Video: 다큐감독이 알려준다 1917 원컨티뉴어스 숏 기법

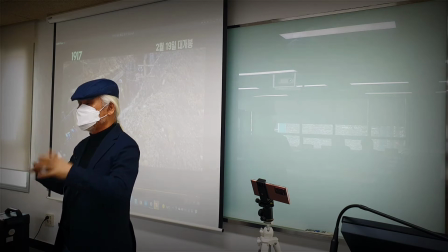[25:02]
실제로 우리가 수업 들여서 CF를 만들었는데
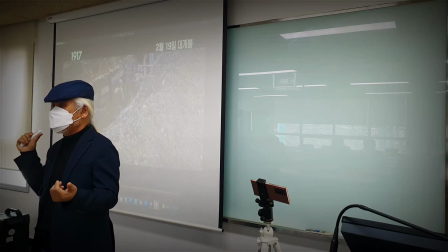[25:07]
조회수가 별로 없었는데 메이킹 필름이 막 수백만 뷰를 하는 경우도 있었어요. 사람들은 광고보다는 광고 아닌 광고를 예, 보려고 그래요.
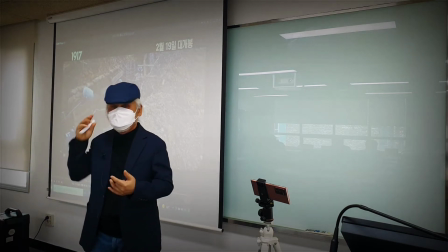[25:20]
광고라고 생각하면 일단 거부감이 들어.
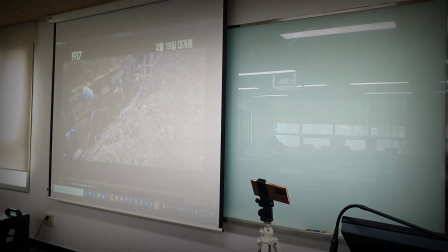[25:25]
이런 걸 메이킹 필름이라고 그러고요. 자, 메이킹 필름이라고 해서 그냥 대충 찍으면 안 돼.
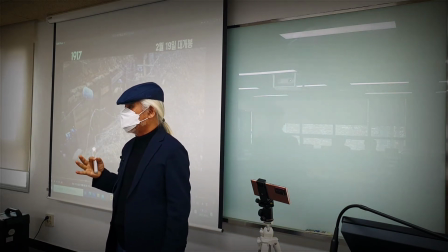[25:31]
메이킹 필름도 영화같이 찍어야 돼. 영상 언어에 맞춰서.
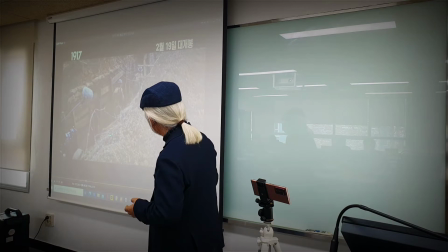[25:37]
이게 참호잖아. 참호인데 이게 뭐야, 이게. 철조망 같은 걸 있잖아.
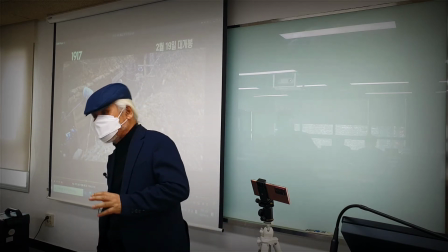[25:45]
어, 근데 철조망 옆에 가다 나 다칠까봐 촬영에다가 잘못해서
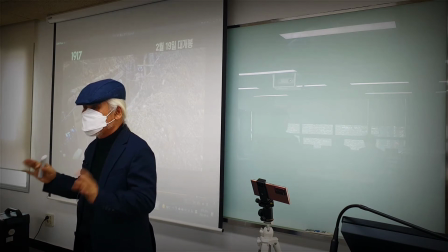[25:51]
긁히면 어떻게 그래가지고 철조망 근처로 안 가고 엉뚱한 데서 찍으면은
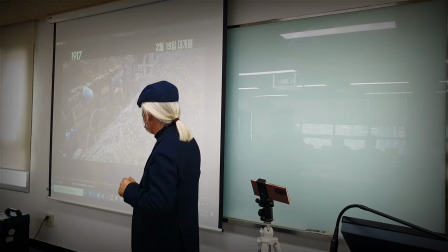[25:58]
리얼리티가 떨어지는 거죠. 영화는 아니지만 메이킹 필름이나 이런 철조망을 카메라 앞쪽으로 최대한 가짜에 근접하면은 더
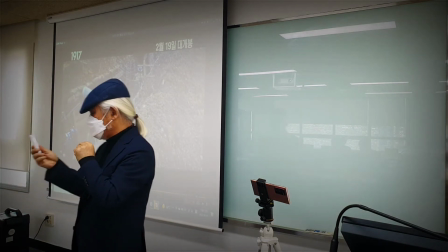[26:09]
행동감이 있는 거잖아요. 그죠? 행동감이. 메이킹 필름에도 정성을 들여야 합니다.
The film in itself is a slice of time. These two.
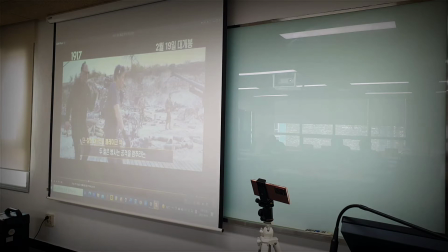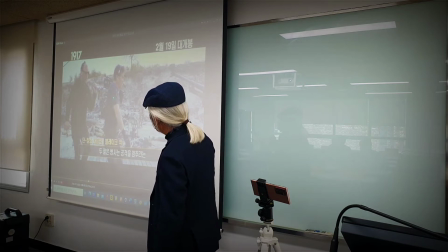[26:27]
Camera가 얼마나 무거우면 이렇게 둘이서 들고 가는 거예요.
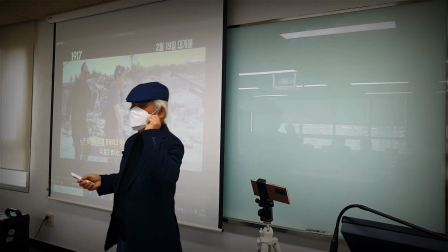[26:36]
이게 인터캄이라고 그러거든요. 연출자하고 카메라 감독하고 소통하는
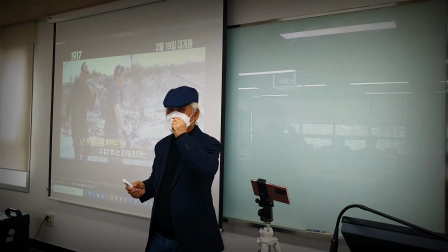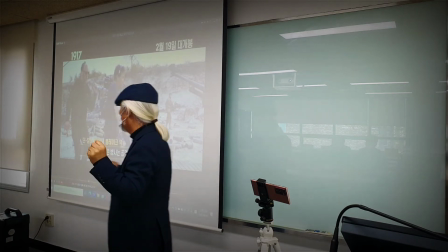[26:50]
무전기 같은 거예요. 야, 좀 속도가 느리다, 좀 더 빨리 가.
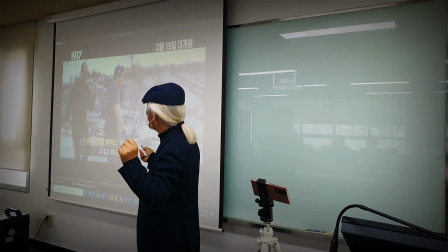[26:56]
라고 연출 감독이 지시하면 여기 이어폰 듣고,
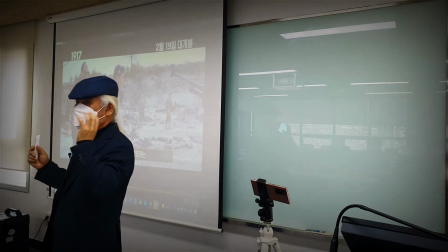[27:01]
듣고 이제 내가 행동을 이제 움직여주는 거예요.
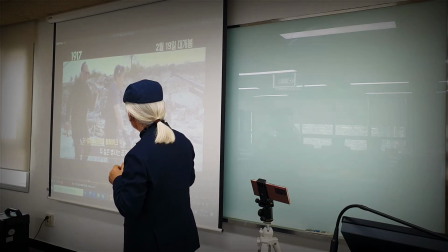[27:06]
인터캄이라고 그래요, 인터캄. 그래서 이제 이렇게 따라가는 거죠.
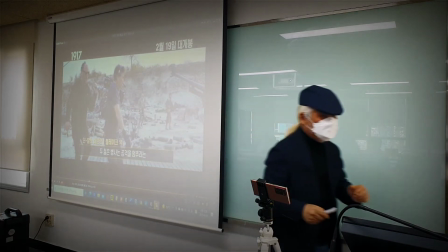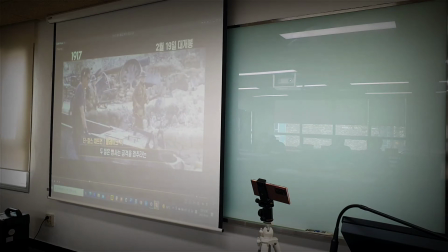[27:18] 미안맨 깁슨.
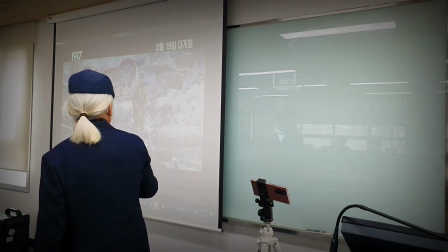[27:24]
자, 이제 참호 밖으로 나온 것 같은데, 참호 밖으로 나와서 이런 게 이제 배경이죠.
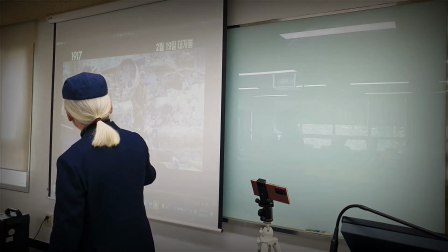[27:30]
포, 대포 배경. 이 카메라 앞에, 이걸 뭐라 그러죠?
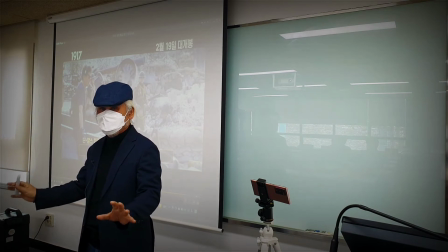[27:36]
카메라 앞에 있는 거를 촬영할 때 카메라 앞에 두는 거. 전경. 전경.
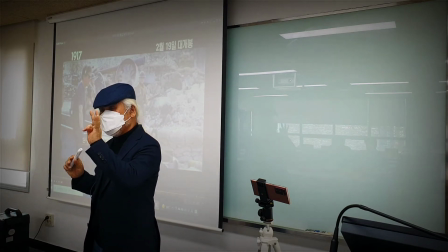[27:46]
영상 속에는 전경과 피사체와 배경이 반드시 들어가면 좋다고 그랬잖아요.
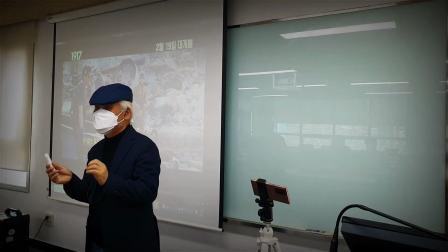[27:52]
그게 미장센이라는 거라고 그랬죠. 미장센.
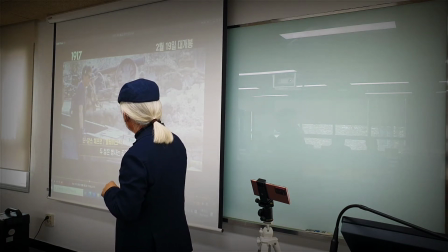[27:56]
자, 이 대포가 여기 없다 그러면, 대포가 여기 없다 그러면, 이 사람이 지나가는 씬이야.
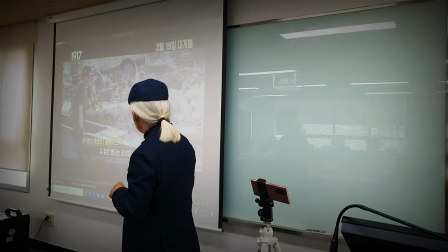[28:03]
여기 대포가 많이 없다 그러면, 연출 감독 분명히 대포 여기다 아마 갖다 놨을 거야.
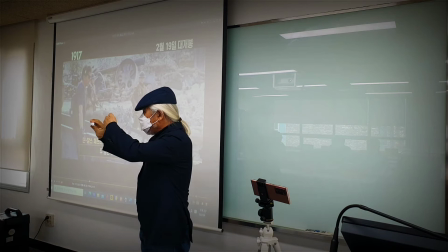[28:08]
그래서 내가 지나가는 앞에, 카메라 이렇게 슉슉슉 지나갈 때,
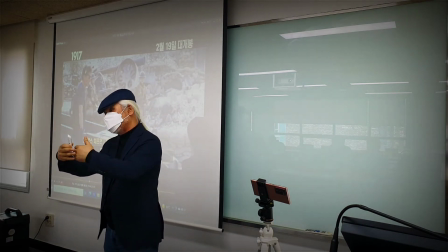[28:12]
대포 이런 것들이 살짝살짝 보이게 전경을 주고, 피사체 두고, 배경까지 같이 움직여.
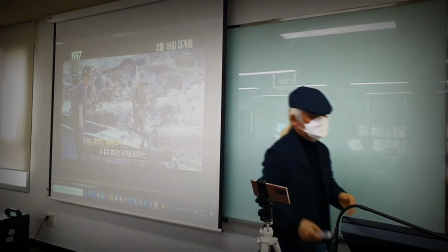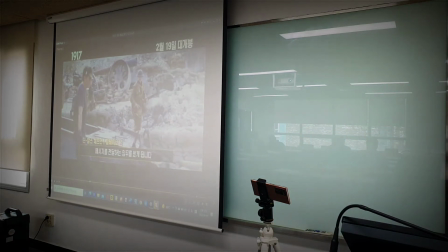[28:23] 미션 to deliver a message to stop an attack.
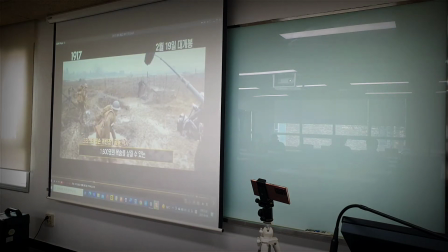[28:27] So they've got to cross into enemy territory on a race against time to deliver a message that will save 1600 lives. And the camera never ever come.
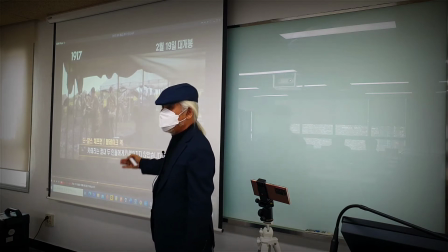[28:40]
자, 메이킹 필름인데도 메이킹 필름인데도 이 천막이라는 이 전경을 쓰잖아요.
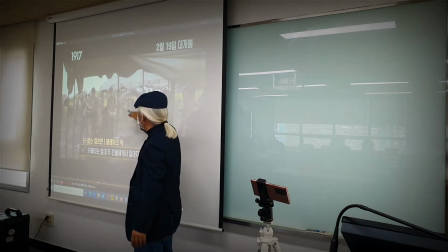[28:47]
메이킹 필름이 이 사람 촬영하고 있는 사람 바로 옆에서 찍을 수도 있어. 찍을 수도.
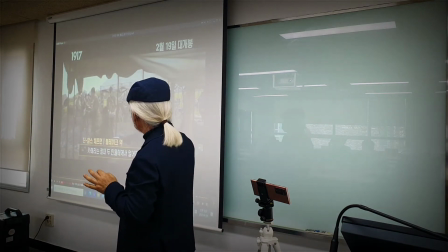[28:53]
하지만 더 리얼하게 보이기 위해서 천막을 지나가는 여기서 이렇게 이 메이킹 필름 이제 천막을 전경으로 두고
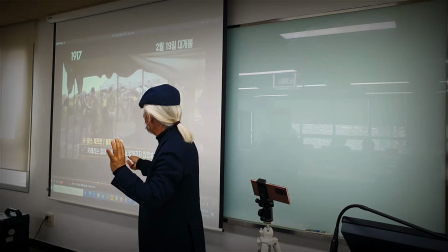[29:01]
이 천막과 이 천막 사이로 지금 병사들이 이렇게 이동하는 거를 지금 카메라에 이렇게 촬영하고 있다는 거를
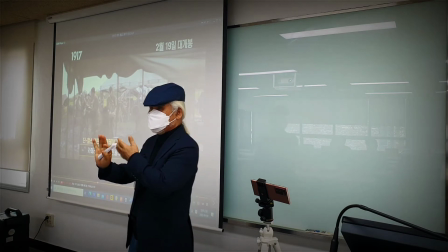[29:08]
입체감을 둬서 이렇게 촬영해 주는